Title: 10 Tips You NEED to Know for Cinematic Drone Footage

When it comes to aerial videography, there's a huge difference between simply capturing what's in front of the camera and actually getting those intentional cinematic shots. That's why in this video, I'm sharing 10 tips for getting cinematic drone shots.
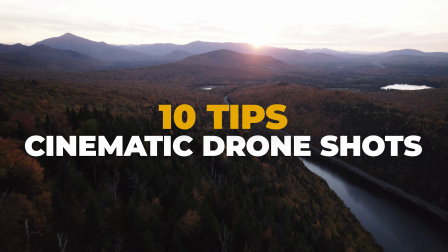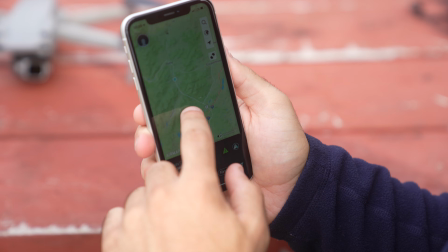Before we get started, be mindful of any local flight restrictions, FAA regulations, and the airspace you're wanting to fly in before ever lifting a drone.
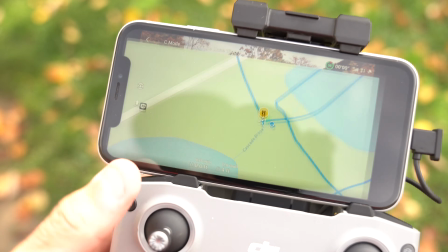This is extremely important so we can all continue to enjoy these devices by following the rules.
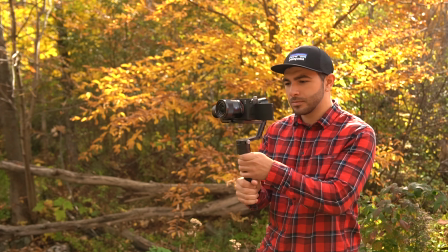To start out, we can take cues from traditional filmmaking techniques and bring them into the air with us. Practice cinematic movements such as reveal shots,
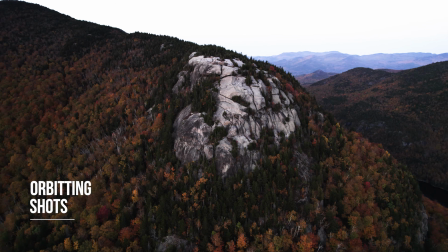orbiting shots,
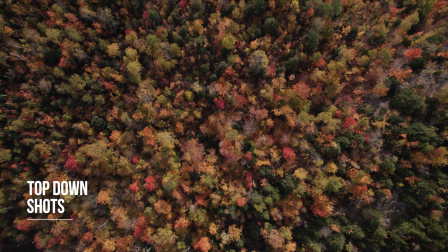top-down shots, parallaxing shots, and much more. Using these techniques will make for much more interesting shots than simply flying straight, but use them intentionally when the story calls for it. Next, be sure to use neutral density filters.
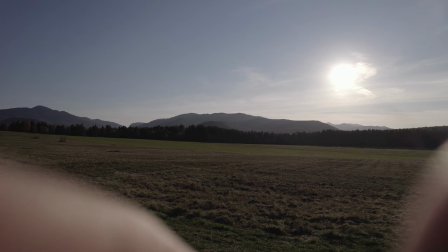These act as sunglasses for your drone's camera, and they allow you to lower the shutter speed to maintain the 180-degree shutter rule. That's the rule which suggests that your shutter speed should always be double your frame rate. Without ND filters, you're forced to crank the shutter speed super high to expose the image.
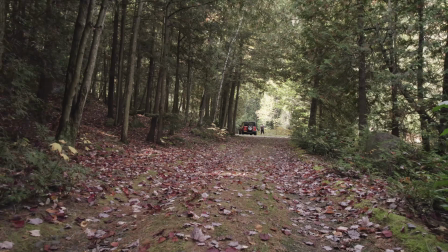Here's what it looks like without an ND filter with a fast shutter speed.
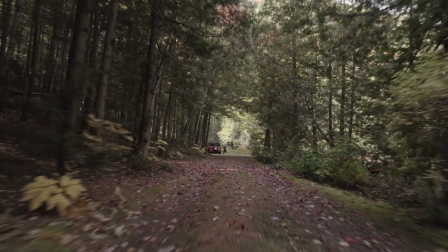And here's what it looks like with an ND filter and a 180-degree shutter speed equivalent.
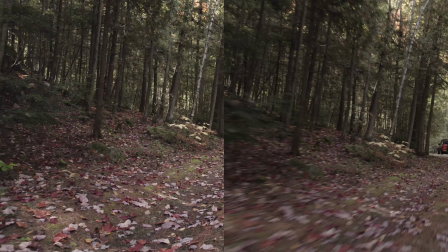Pay close attention to the motion blur in frame. The difference may seem minor and you'll notice it more when flying low, but in my opinion, it is often what sets apart cinematic footage. Use manual settings. This one will take practice in understanding your drone's camera and how to properly expose it.
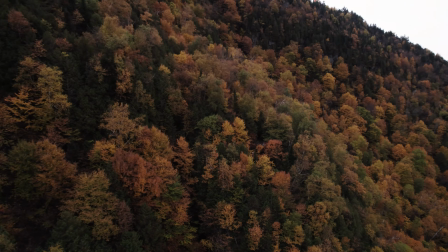Keeping your settings in manual will prevent the drone from automatically compensating for exposure, which looks really obvious to viewers and takes them out of the story.
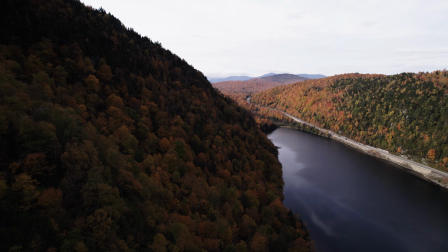So taking the settings into your own hand and exposing for your own vision will provide the best results. Be sure to film in good light. Typically this is during golden hour, whether it be during sunrise or sunset.
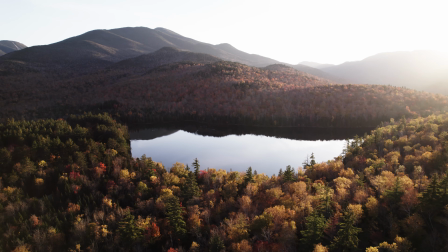Lighting is just as important in the air as it is on the ground.
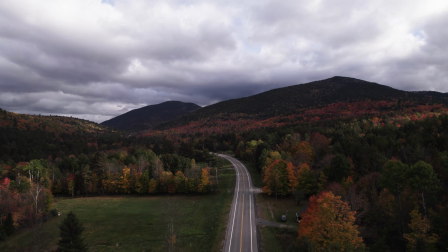Overcast conditions can also provide for some dramatic and moody shots, but that depends on the context of your story. Film at 24 FPS. This is pretty much the gold standard when it comes to traditional cinema, so in order to best emulate that, you should set your frame rate to 24 FPS.
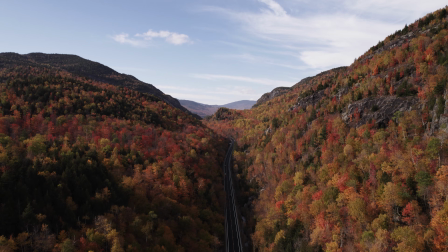Stabilization. Most drones now have gimbals attached to them, many of which are 3-axis, although this can vary.
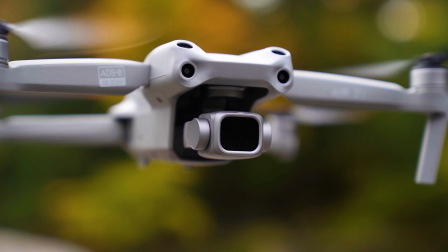You'll definitely need a drone with a gimbal on it for smooth footage. In combination with that, post-stabilization such as Warp Stabilizer and Adobe Premiere can be a great addition to footage that needs to be smoothed out just a little bit more. Jib Crane Shots. We are fortunate to have drones nowadays because we can achieve similar shots to what jib cranes can get.
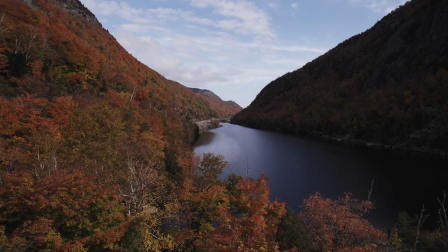These shots are lower in altitude and a bit closer to our subject.
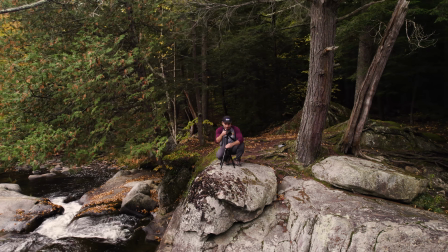These types of shots also do a great job at merging footage from the ground and aerial footage because they fill the gap between the two. Next, experiment with reverse clips. Some shots are simply too difficult to acquire while flying backwards, so you can film it moving forward and then reverse it in post-production.
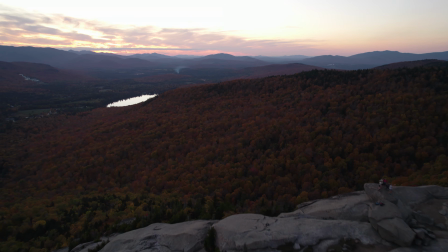You should watch for any telltale signs that give away the effect, like a car moving backwards in frame.
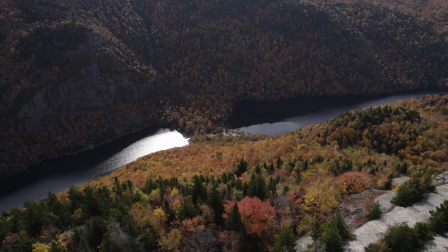These shots do a great job of revealing things in frame as you move backwards. Film in flat profiles. For the most dynamic range and tonal range from your drone's camera, take advantage of the flat profiles.
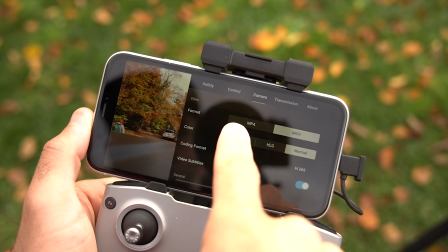I'm filming in D-Log on my DJI Air 2S, and you'll have to do more color correcting, but it provides a lot more versatility in achieving your artistic vision.
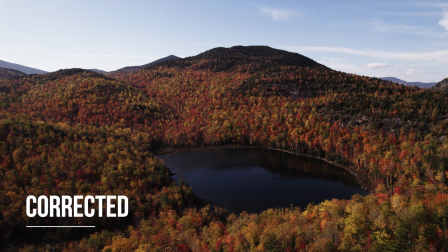Use cinematic modes, whether it be tripod mode, cinematic mode, or simply changing your drone settings to be a little less reactive. These options will all result in smoother footage.